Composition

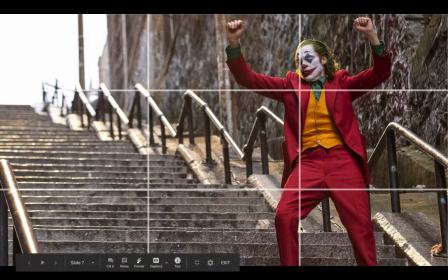4:07 And his body is aligned with that vertical line here on the right. So looking at this image using the rule of thirds, we can understand why this is a pretty cool shot. something else I should point out
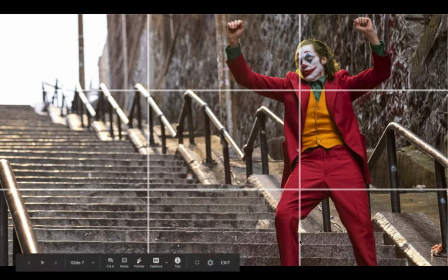4:26 here because this is a good opportunity to do that is oftentimes a good shot or good photograph will have some depth to it okay and that depth is created here by the way the stairs extend up into the far left distance okay
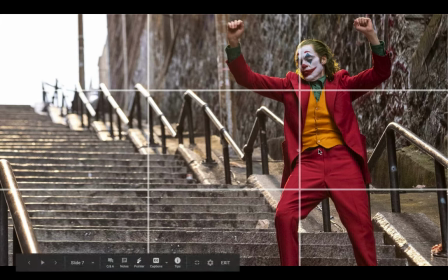4:44 so our eyes even though our eyes are kind of drawn up here by the color of his outfit and his face of course and because he's in you know, a visually pleasing part of the frame, our eyes are equally kind of drawn up this staircase as well.
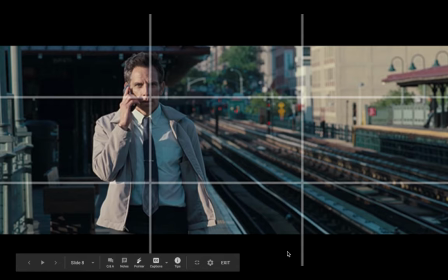5:01 So there's some good depth in this image. Here's a shot from The Secret Life of Walter Mitty. Okay, again, so he's lined up on the left. His face is kind of right in the middle of that intersection there of our vertical and horizontal and upper left. And there's depth to this shot as well created by these lines over here.
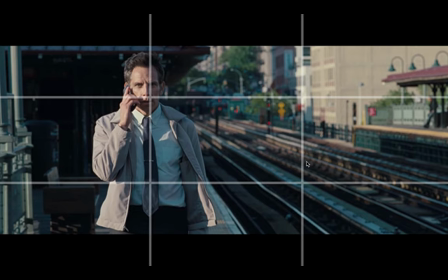5:20 I'll talk more about what's happening with this arrangement. This is a form of balance.
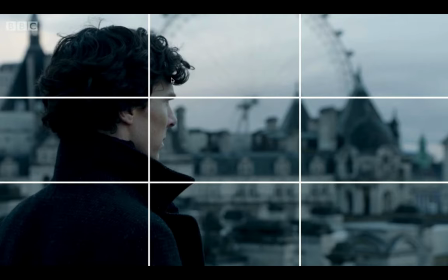5:29 Here's a shot from Sherlock. So again, he's aligned on the left. And his eyes are kind of right up here in our intersection too. So that's a cool shot.
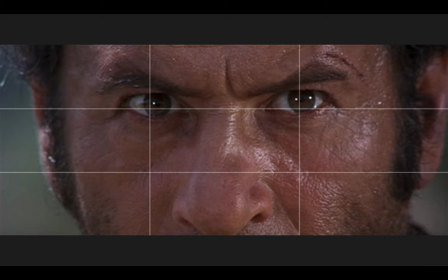5:43 Close-ups also tend to follow the rule of thirds. So if you have a close-up, oftentimes the eyes are going to be near these two intersections on our top third.
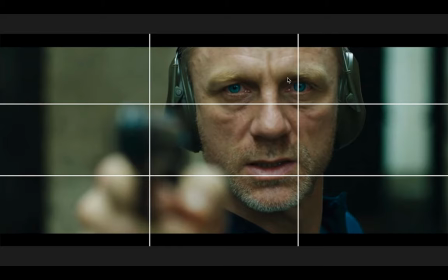6:04 This is what makes this kind of a cool shot. You've got, of course, James Bond or Daniel Craig's eyes near our top line towards the right. But it's also kind of balanced out with the out-of-focus gun here in the bottom left.
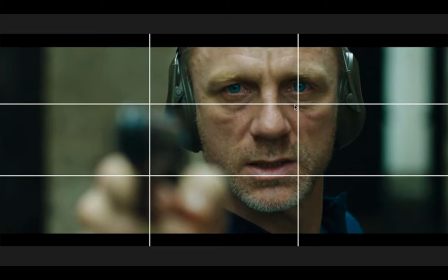6:19 So there's this neat kind of connections balance between these two target areas on our frame.
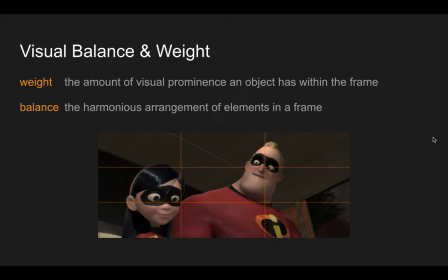6:31 Okay, the next terms which apply, come right out of the idea of the rule of thirds would be visual balance and visual weight. And I'll talk about weight first. When we use a term like weight in cinematography, what we're talking about is the amount of prominence that an object has within the frame.
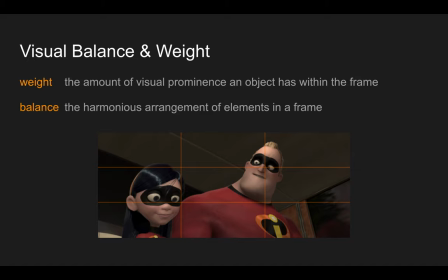6:50 So essentially, like where are our eyes drawn when we look at the screen, when we look at photograph and we look at a shot on a film, what gets our attention? And oftentimes the way that an image,
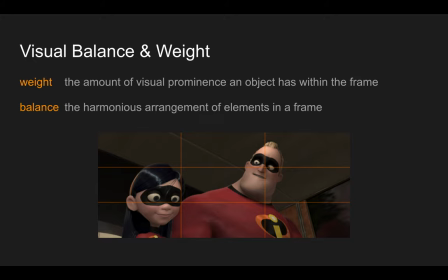7:06 the way that the cinematographer uses the rule of thirds will determine where the weight is. So here you can see that one, I'd say the most weight here is in the face of Mr. Incredible. okay um that's because it's like dead center on that
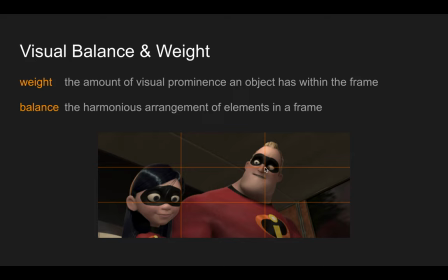7:23 uh on that intersection of our our top and far right lines um and then the other uh the other object that has visual weight would be um his daughter's face sorry her name her character name is escaping me at the moment
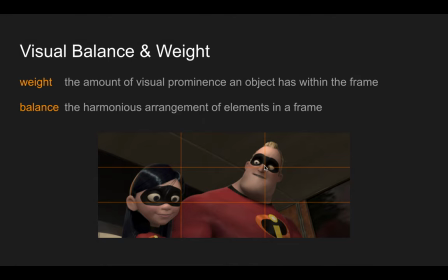7:39 um and and part of the reason for this is that we were following his eye line too okay when we look at him, we see his eyes looking down at her. So we're going to follow his gaze and look at her. Well, look at her too, just as he is. But her face is kind of near this intersection here in our
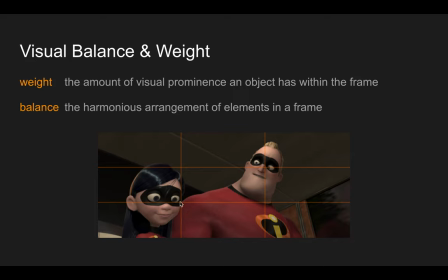7:56 far left column or portion of the photograph, our left third, let's say. And so that's helping us anchor our eyesight as well. So this gets to our next term, which is balance.
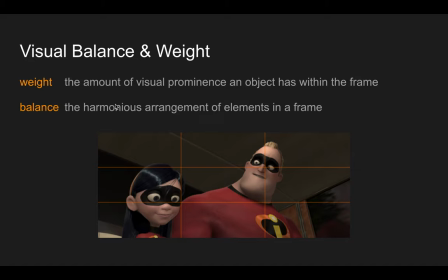8:11 Balance generally can be defined as the harmonious arrangement of the elements in a frame.
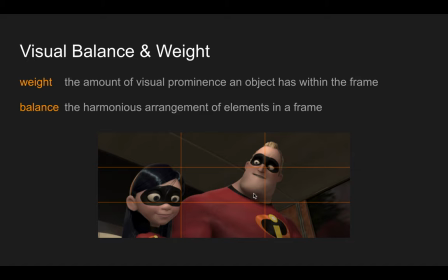8:17 And to think of that in terms of the rule of thirds, if you've got an object over here on the right third, you can balance it out with something in the left. If you've got an item or a focal point on the upper right, as we do here with Mr. Incredible,
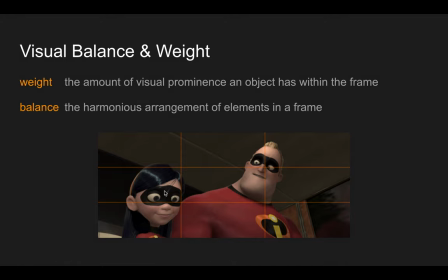8:32 we could balance that out with something in the upper left, just as we do here with his daughter. So if you're talking about the thirds themselves within this kind of one-dimensional frame, then we can balance this way.
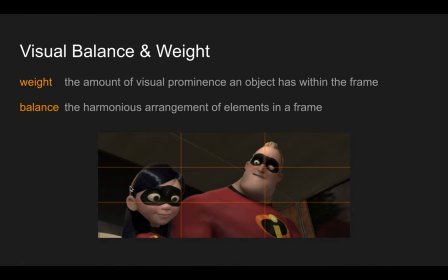8:49 We might balance if there's something over here, we can balance it over here. So we can balance it directionally, vertically, horizontally, diagonally, and so forth.
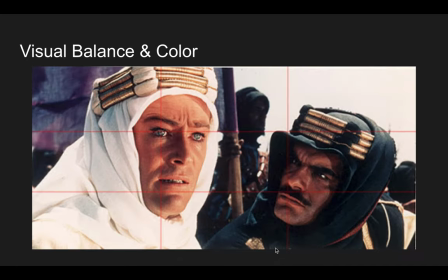9:00 But there are other ways to achieve balance. I want to talk about those. Balance could also apply to color. So if you've got a very bright color that's gaining our attention, we could balance that out with something dark, as we see here in this excellent shot from Lawrence of Arabia.
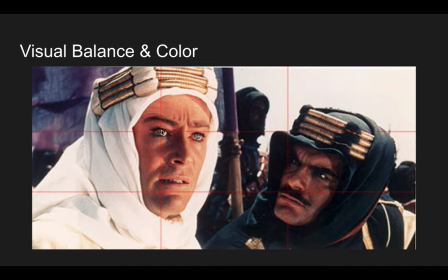9:18 You can see that Lawrence's right eye is right on that intersection here in our frame here in the rule of thirds. And because he's always wearing, or at least for much of the film is always wearing this white outfit and so he's always in contrast
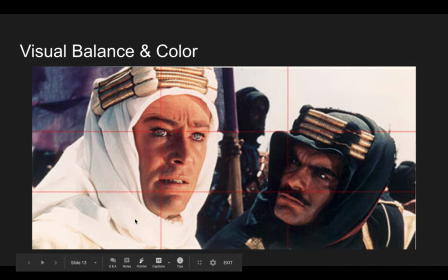9:37 to the people that he's traveling with and this is part of the idea of the story is he's kind of this he works for the British Empire but then becomes sort of adopted
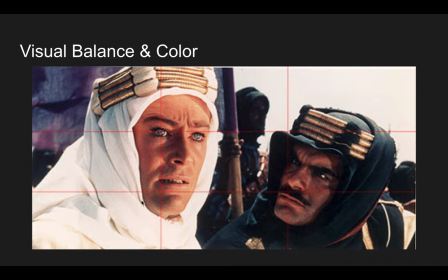9:55 kind of an honorary member of this Bedouin tribe And then he ends up kind of leading them for much of the film. And so he is kind of our hero, and he stands out from the others.
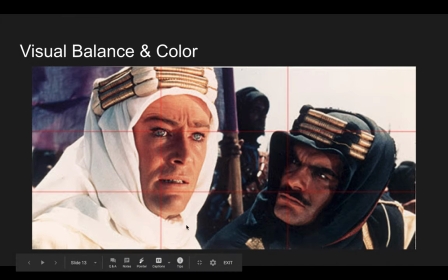10:10 And so his outfit does that. But also just, you know, if you look at the brightness in this shot, he is clearly the focal point. He's meant to be the focal point here. He's balanced out in terms of the rule of three by the character here played by Omar Sharif.
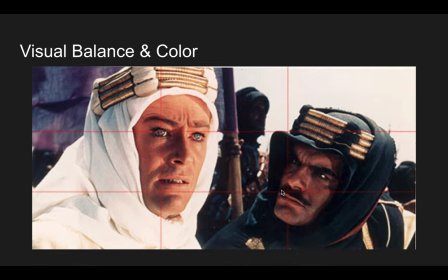10:27 who is kind of positioned in this part of the frame. So we're balanced this way diagonally, but also he's balanced out by the color.
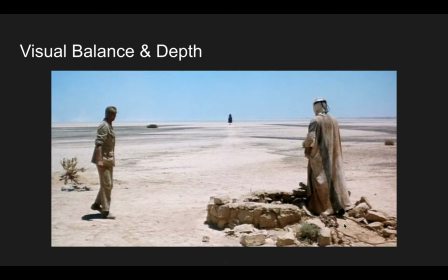10:37 He's wearing the darker color there. Here's another shot from Lawrence of Arabia. And this helps us understand another way that a cinematographer can achieve balance. Balance and depth. So we can also balance out what's in the foreground,
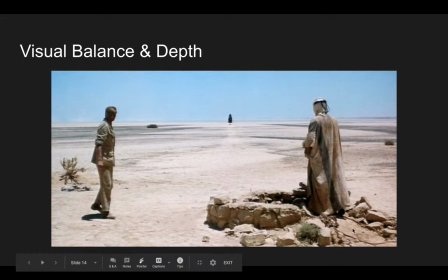10:54 which means closest to the camera. so here that would be this well and our two characters here these guys would be in the foreground okay with the well and that well gets a lot of visual weight because of i mean it's it's
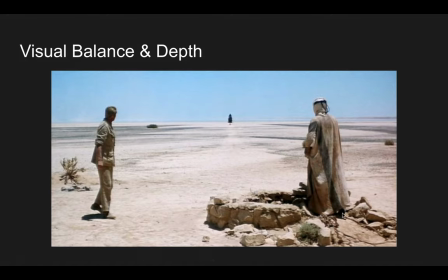11:10 it's pretty much the only thing on the ground in this in this landscape uh kind of a very bleak landscape that almost blends into the to the sky above so that gets a lot of weight and so do our characters and they're in the foreground and you can you can balance out the
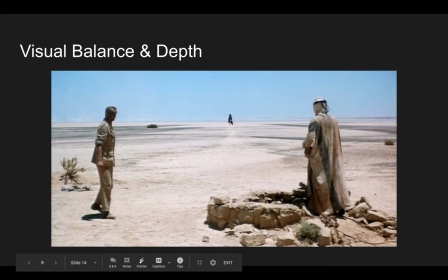11:27 foreground with the background and here we have a character riding up in the far distance almost as a mirage at first and I think he's riding up to kill these guys because they're stealing his his well water so they're pretty they're pretty focused on him right now but we can follow their eye
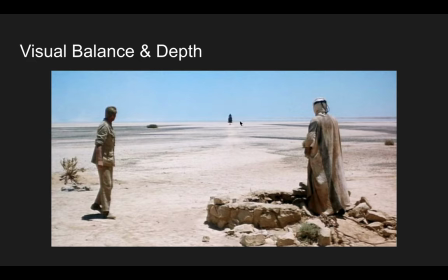11:44 line which kind of goes along with the line of the horizon and it points right to this character right smack center in the frame. And so we have some different kinds of balance here. We have color balance, okay? We've got the kind of washed out tans of the sand, which matches their outfits
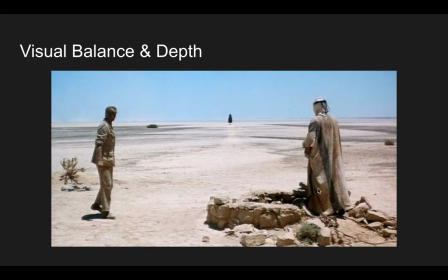12:05 and almost kind of blends into the pale blue of the sky. So very light colors here all throughout the foreground. And then there's this dark spot, this character riding up in the background. and so visually that kind of balances out.